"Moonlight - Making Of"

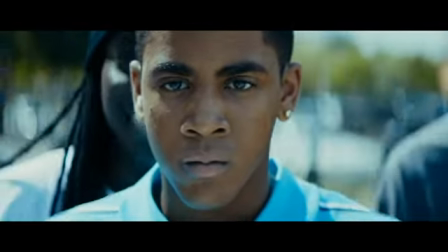[11:44]
There's a tragic quality to the whole thing because Kevin is a perpetrator of violence against Chiron in a stunning turn of events in the second story
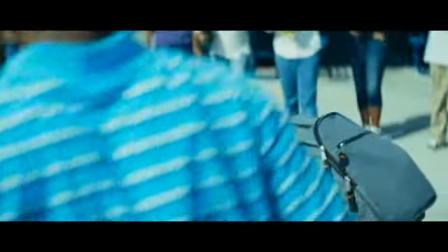[11:55]
and in that scene Ashton Sanders without one line of dialogue communicates
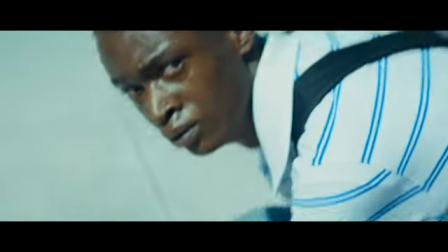[12:01]
so much about his situation just at the moment where he felt like maybe things were
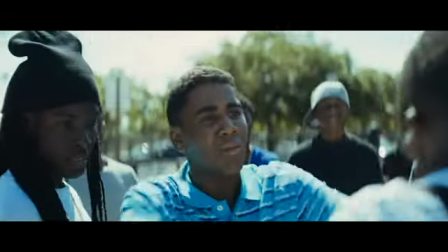[12:06]
gonna turn around for him the world attacks him with a form of cruelty from the person that he's just opened himself up
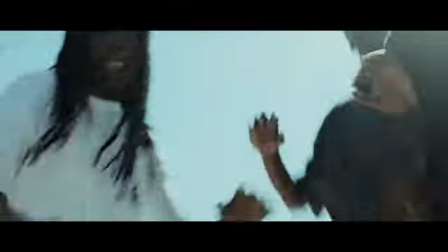[12:12]
to the way the structure of the film is all this information between the stories you know I mean it's like eight years you you know, every time we jump to a new chapter. Things happen off screen that are of monumental importance and they're not explained.
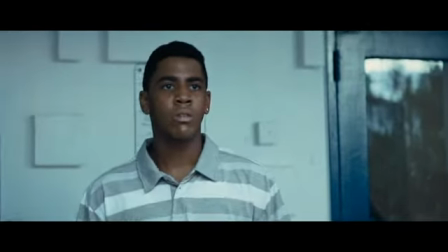[12:26]
To us, there was like a hidden power in that. You see things and then their effect is almost magnified over time.
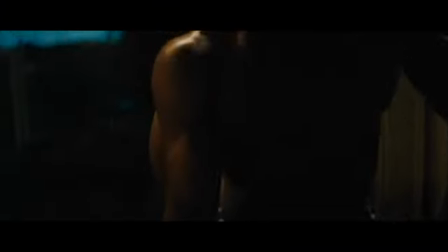[12:33]
So one example of that is how the character of Chiron becomes the character of Black and how Black physically transforms between the second story and the third story.
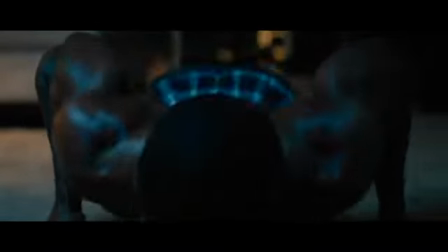[12:43]
Black is physically imposing. that physical transformation was a direct response to the emotional trauma that this person has experienced. It stands for how we as people change ourselves in response to pain and how, in this case,
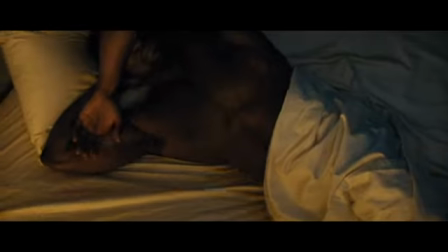[13:02]
the presence of love that was taken away provoked this physical transformation. Black is someone who is struggling with his identity. He is a homosexual man who is kind of combating that in the best ways, you know, as putting on this facade, this, you know, physical armor. I did not write the character to look like Trevante. Trevante actually came in to read for the character of Kevin, which ended up being played by Andre Holland.
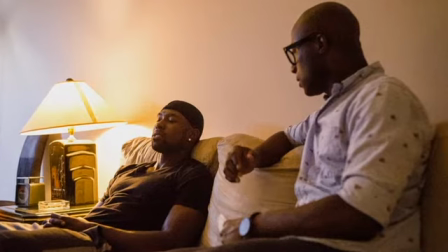[13:32]
And I remember Trevante was reading, and my producer, Adele Romanski, was already passing me a note, and it said, not Kevin, black. Trevante's presence was so strong, it made more sense to me to make this character Black be more like the person Trevante. Something I love about him in the role is how he defies stereotype and expectation. From the moment that you see him, you think, oh, I know what this character is, and the man inside is nothing like the man outside. He's slowly backing away from who he is to the point that he creates this whole different version of himself between who he feels like he could become,
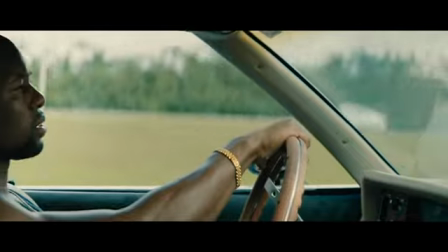[14:11]
you know, and who he truly is. And I think by the third story, Black has decided I'm just going to completely shut that part off. But the way my life has been, sometimes you just meet someone, you know? Or someone from your past returns. I play the adult version of Kevin, who is, in the first story, the object of Chiron's affection.
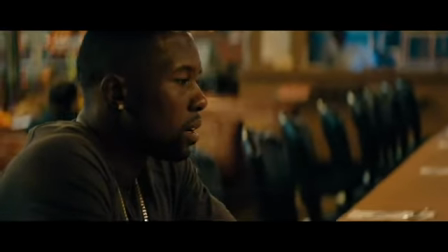[14:35]
I was really drawn to it because he has an enormous amount of vulnerability and heart.
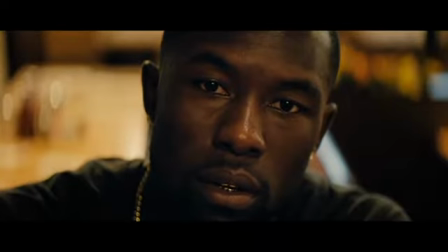[14:40]
Andre Holland in the third story, as our oldest version of Kevin,
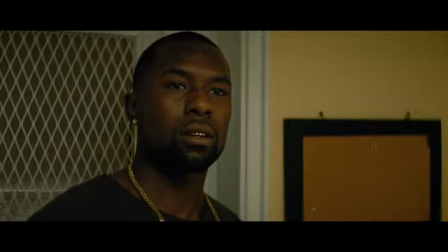[14:45]
is incredibly loving towards Trevante Rhodes as black,
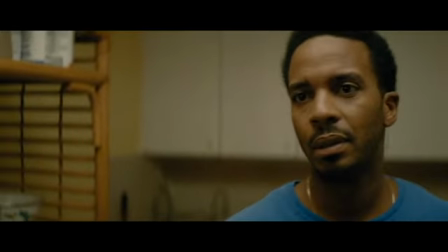[14:50]
and yet also doesn't understand, you know, why are you this way? Why are you dealing drugs? Why are you, why do you have gold fronts, you know, in your teeth? What's wrong with you?
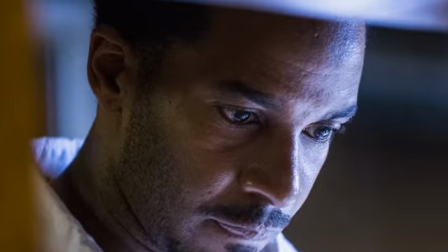[15:00]
Kevin's complicated. He's carrying around all this guilt. Andre's just very smooth on top, but there's just so much chaos beneath, you know? He's really good at performing that. The scene where I get the call from Andre was the first time that I ever heard Andre's voice. It was just, that was, I think, my second day of shooting.
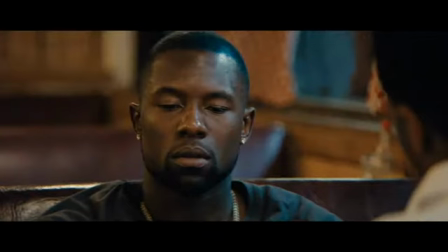[15:17]
I didn't want Andre and Trevante to meet, because you have two characters who are reconnecting after 10 years apart. Over the course of those 10 years, they both have become very different people, you know? And so I thought it would be best if they did not meet.
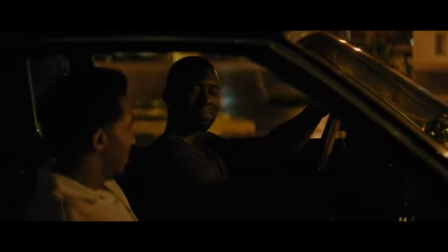[15:31]
The first day I met Andre was the scene we did, the car scene. It was just the weirdest moment, because we're in the trailers, and it's, you know, like 9 o'clock at night, and then I get a knock, and it's Andre Holland, and I'm like, oh, wow. And he's just someone that I have the most respect for as an actor.
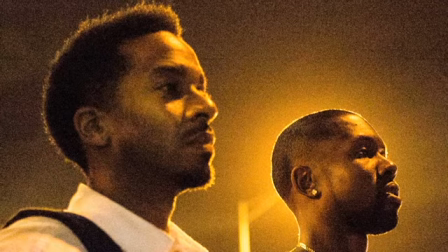[15:47]
And so the love and the respect that I have for Andre, I felt kind of translated to the story.